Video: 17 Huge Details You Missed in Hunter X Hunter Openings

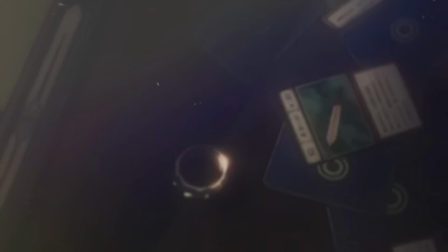You've got Map of the Island, Peak, and Sword of Truth, all of which are geared towards revealing and or obtaining information, which is the entire reason why Gon is on Greed Island. He's on a quest to find information about his father. That's why these cards hold more weight than the others, which are flipped around because we're disregarding them.
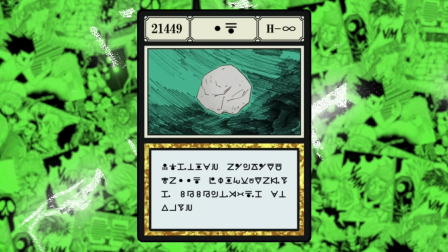But the other visible card is my favorite Greed Island card, Rock, which is just a simple rock in card form, and it might seem arbitrary,
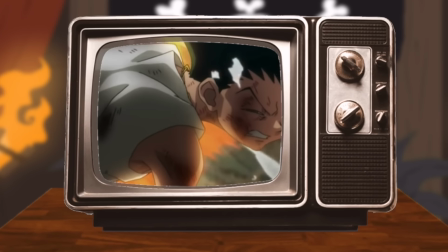but it's absolutely intentional because rock is the first Nen ability that Gon develops during this arc.
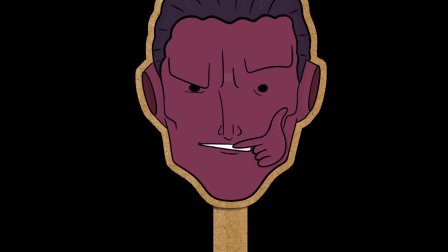To the ants now, something that's always stood out to me about the Chimera Ant Ark opening is the beginning where we have Meruem underwater, rising to the surface, and eventually above the planet itself. And I believe this is to mimic the path of human evolution because we started out as aquatic organisms as well. But in Meruem's case, he goes straight from water to above the planet, which represents how rapidly he evolved beyond the human species.
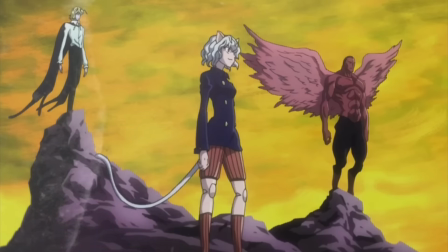And when we first see the Royal Guard, they get introduced in the order in which they were born, but they end up occupying very interesting spaces in the shot where they bow to Meruem.
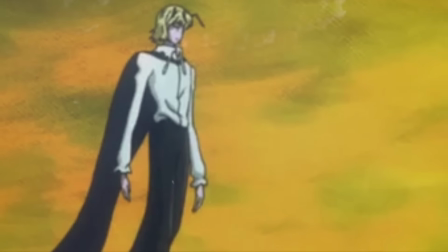You've got Shia Poof in the background, whose expression is the hardest to make out, and ultimately, he's the most untrustworthy one and furthest away from the King's ideology.
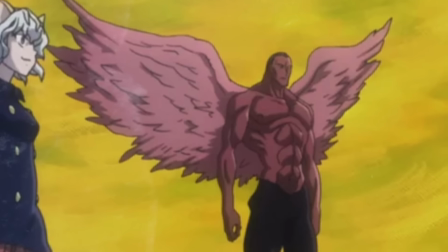Second furthest physically away is Yuppie, who's a step closer to Meruem,
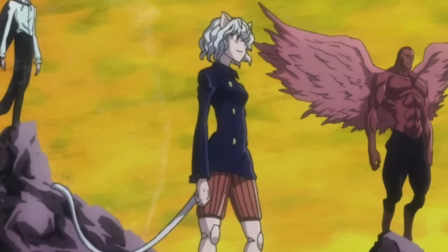but nowhere near as close as Pito, who is on level ground and was always perfectly in sync with the King's desires. So this image shows your varying planes of loyalty. Each of the Royal Guard were fiercely loyal, but Yuppie and Shia Poof were a few steps removed.
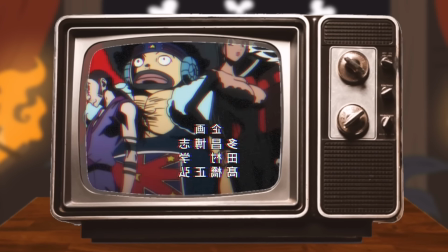In the final opening, we're treated to a montage of the Zodiacs who seem like they're arranged in random groups, but they're ordered chronologically according to the Chinese Zodiac animals.
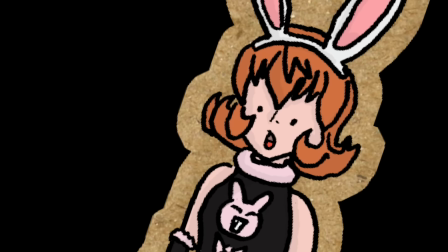For example, the first four animals are Rat, Ox, Tiger, and Rabbit, also known as Paraston, Misaistom, Kanzai, and Pyong.
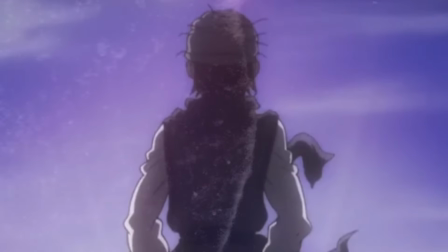And finally, the ending of the last opening is the only one that doesn't feature Gon in the closing shot.
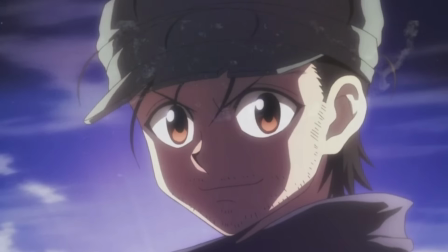Instead, it ends with Jing on top of the world tree, symbolizing that Gon's story has, for all intents and purposes,
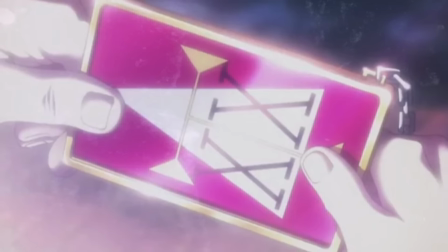concluded, and that we're moving on to something new, which is further symbolized by Gon passing on the license, which was the inciting object for the entire series. And that's 17 things that you probably missed in the Hunter Hunter openings.